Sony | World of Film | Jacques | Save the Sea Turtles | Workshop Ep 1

Music and sound effects has the ability to instantly raise the cinematic value of your film but it also has the ability to take away and destroy their experience. First let's talk about music. Take a great story, great gear, great cast. Choose the wrong music and you're simply not going to win over your audience. This is such an important element that I often spend more time looking for music than actually editing a project. The right music can instantly add emotion and make your film feel more cinematic. Here are some examples.
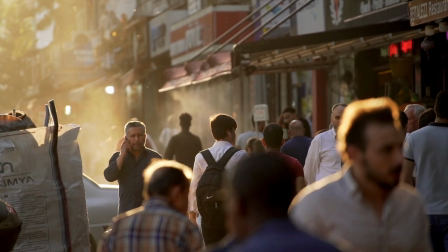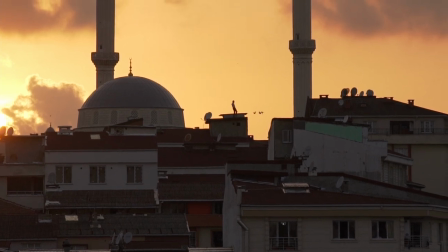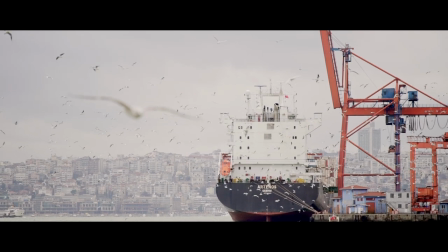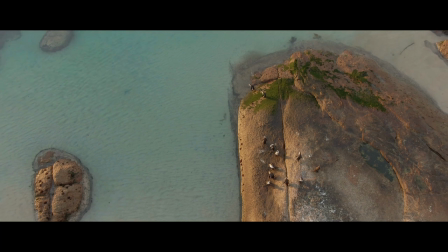I have a golden rule when it comes to choosing music. If I don't get the feels within seconds, I know I have to look harder. as creatives we have to trust our gut when it comes to what we feel so if we don't feel it we can't expect the audience to feel it sound design now if i told you that i spend a lot of time looking for music i spend even more time doing sound design i
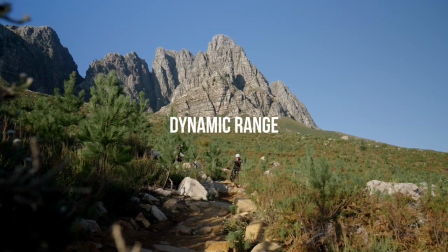342s
made a dedicated video about this in part three of the series shooting on a cinema camera with a high dynamic range can instantly raise the cinematic quality of
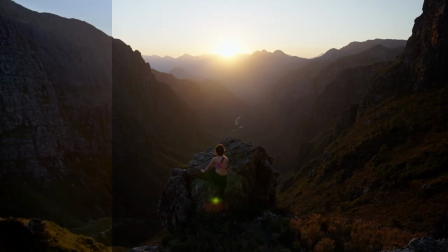351s
your films with the sony fx series and a7s mark 3 you can rest assured that you're getting an incredible dynamic range that rivals the highest end of cinema cameras i mostly shoot on a7s 3 which technically isn't
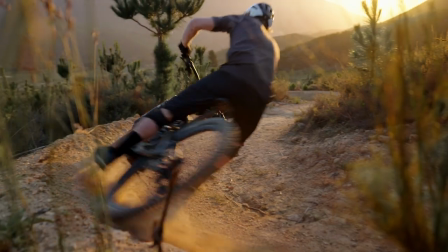364s
classified as a cinema camera but it performs on the same level another way to improve the dynamic range of your visuals is to light lighting is probably the most important visual element that contributes to the cinematic and it's what sets amateurs apart from professionals. If you know how to shape light, you can add serious production value to your films, even on a budget.
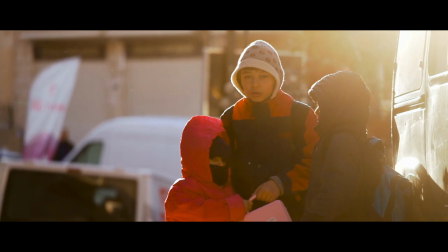388s
Lighting helps with the cinematic for two reasons.
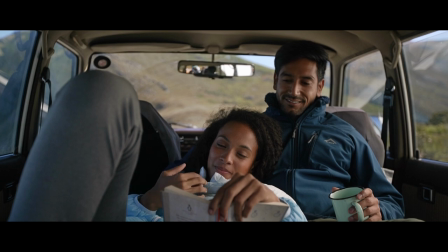390s
The first, because a well-lit scene delivers a better dynamic range, and most important, because it sets the mood of a scene.
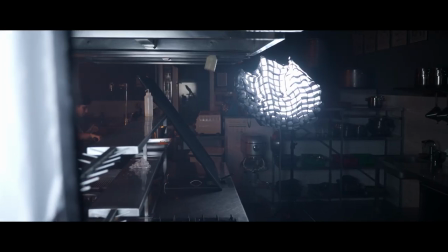399s
In part two of this series, I go more into depth with it. Now this is where it gets interesting. Since there are actually no rules when it comes to framing, Yes, the rule of thirds is waiting to be broken. It all depends on what emotion you want to convey. Framing is also one of the key elements to what makes a shot cinematic from a visual point of view. So here's a few of my favorite ways to frame for a cinematic image. Centering your subject can instantly make a shot feel more cinematic.
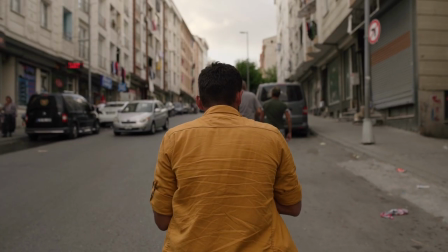428s
Directors like Wes Anderson goes to the extreme with this by pretty much shooting every frame like it.
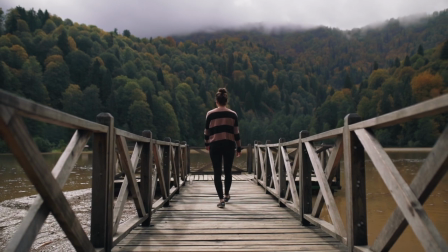433s
And it all comes down to symmetry. so the important rule here is to keep your lines straight.
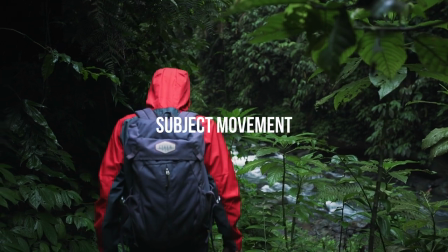439s
The way your subject moves within the frame also contributes to the cinematic. Whether you're locked off in a static shot or allowing your subject to move, the way they move will determine the emotion you feel.
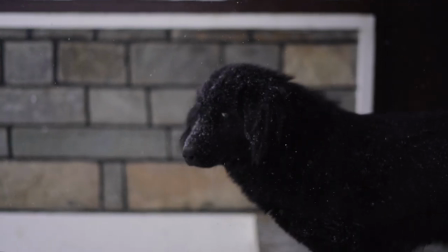452s
Shots that work really well here is subjects turning their heads or a body movement from start to finish.
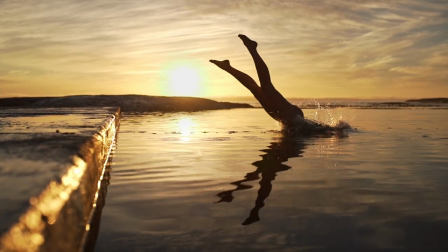458s
These shots work better in slow motion, giving more time for the movement to reach completion.
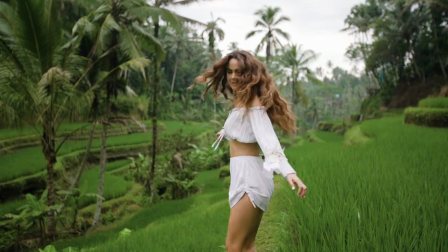462s
You can take this a step further by doing match cuts between different frames that feel like they flow into each other.
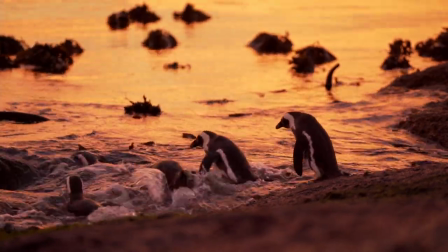470s
Synchronized motion with multiple subjects is an instant winner, and these shots are bound to look more cinematic.
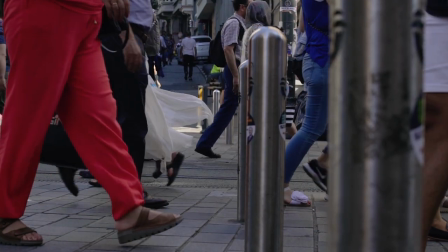477s
Having opposite movements across the frame is aesthetically pleasing, and I also incorporate this in my camera movements,
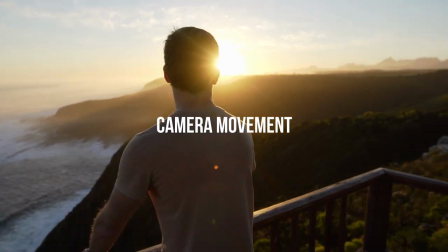484s
which brings me to my next point. with camera movements you have to justify the type of movement since they all have their own motivation and feeling for example pushing forward has to take you closer to
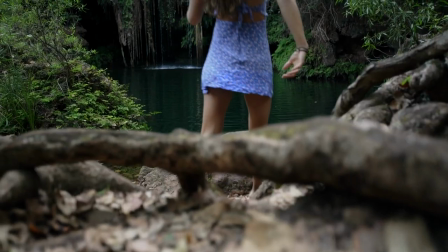496s
the next scene you don't want to push forward and then cut to a wider scene now i'm not going to go through all of the camera movements instead i want to focus on my favorite ones the ones i deem to be the most cinematic tracking shots when done right will add some serious
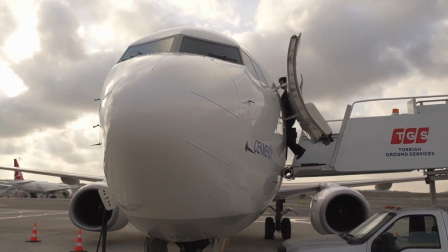513s
production value to your film tracking shots only work when executed to perfection
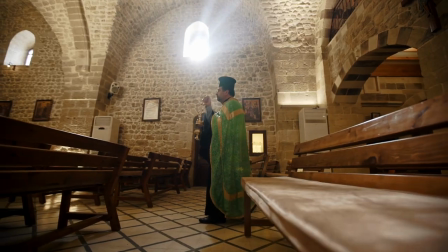517s
in other words your camera is moving at the exact same speed as your subject
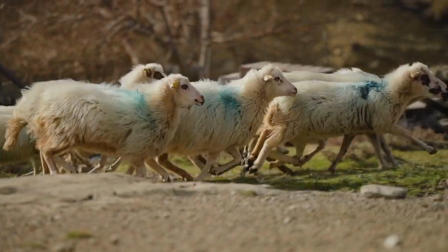522s
or your subject stays in proportion to the frame having your camera move in
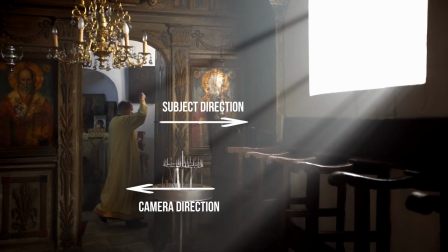527s
one direction with your subject in the opposite direction is something often used
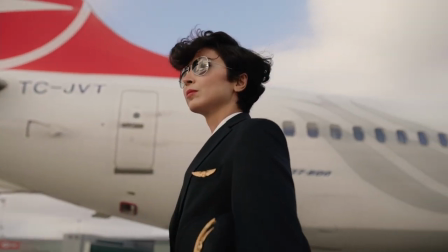531s
in cinema the hero shot portrayed here was made famous by director michael bay and you'll see it in every movie ever directed although these
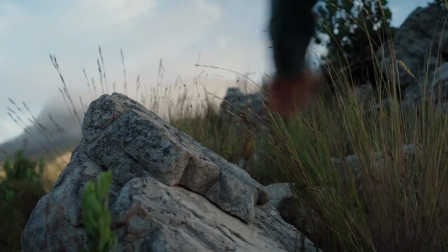540s
shots instantly feel cinematic it's really important to keep the context of your film and to be intentional about the type of shots you choose there's no point in using
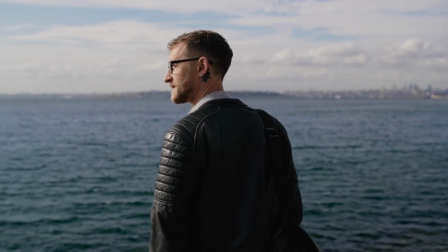549s
a cinematic gyro shot if it doesn't fit the profile and flow of your story
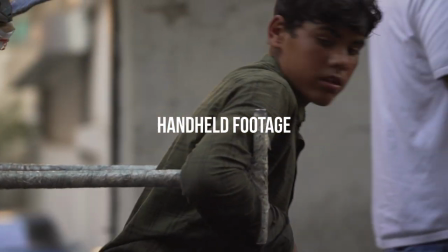554s
there's something about the rawness of handheld footage that makes a scene feel cinematic
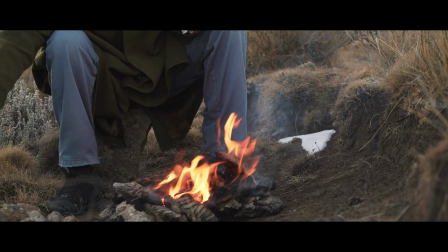558s
especially when filming in real time 24 or 25 frames per second that's
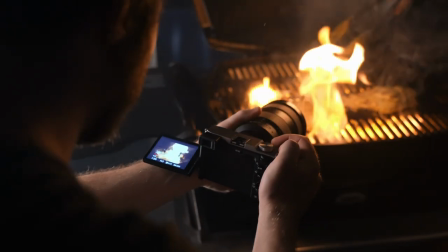563s
why having in-body image stabilization in my sony cameras is such an
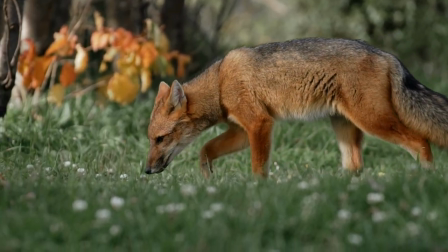568s
incredible feature because it makes up for the micro vibrations that come with
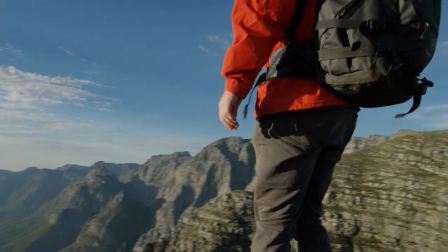573s
using smaller form factors i shoot about 80 of my video work just with my hands because it enables me to frame up the perfect shot with speed
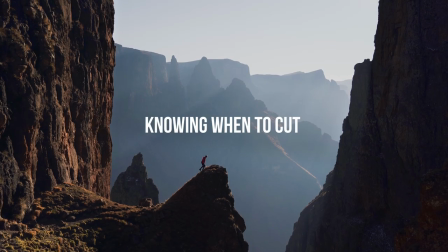583s
and ease knowing when to cut keeping a shot for the right amount of
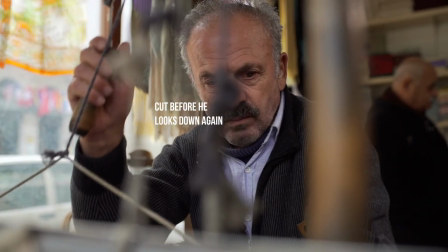588s
time also contributes to the cinematic experience that's why you have to train your eye to identify those
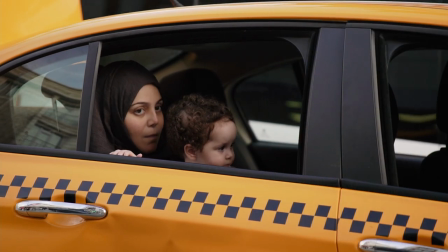595s
cinematic moments sometimes the difference between split seconds can result in a shot losing its cinematic quality.
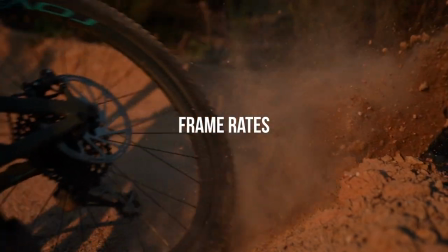602s
Although slow motion tends to be more cinematic you have to make sure that you don't end up overdoing it. Like all good things it's about balance and more often than not a normal speed 24 frames per second
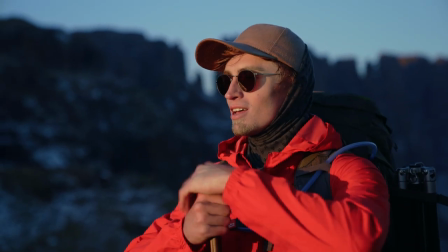614s
video can be super cinematic as long as you stick to the shutter rule to maintain that natural motion blur.
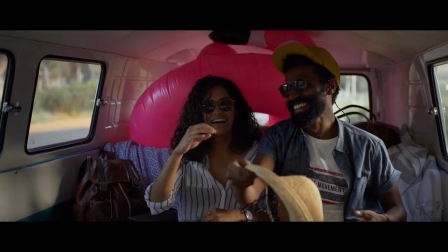622s
Now I prefer 50 frames per second as my go-to frame rate for slow motion and I only use 100 frames per second or more for specialized
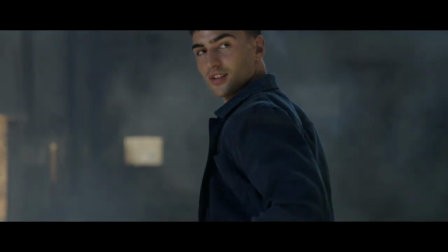630s
shots since i found it too slow sometimes but i guess it all comes down to your edit and what your story requires so there you have it the core elements that will make your films feel more cinematic story first
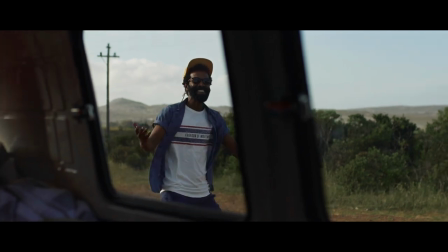643s
authentic cast taking the time to find the best music sharpening up your sound design from your lighting to the way you frame the way your subject moves and the way the camera moves, hand out or tracking shots, frame rates and knowing when to cut.
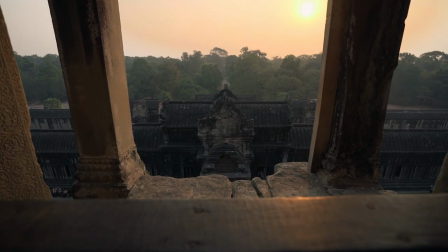661s
All these elements combined will add to the cinematic quality of your film and if
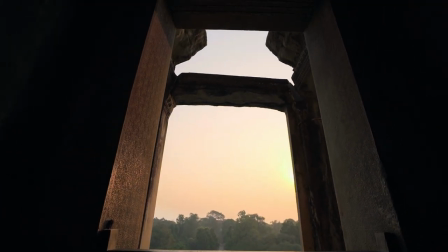667s
executed correctly and within context of your story the desired emotion will come through. And that's it for part one. Thanks so much for watching and I'll see you in the next video.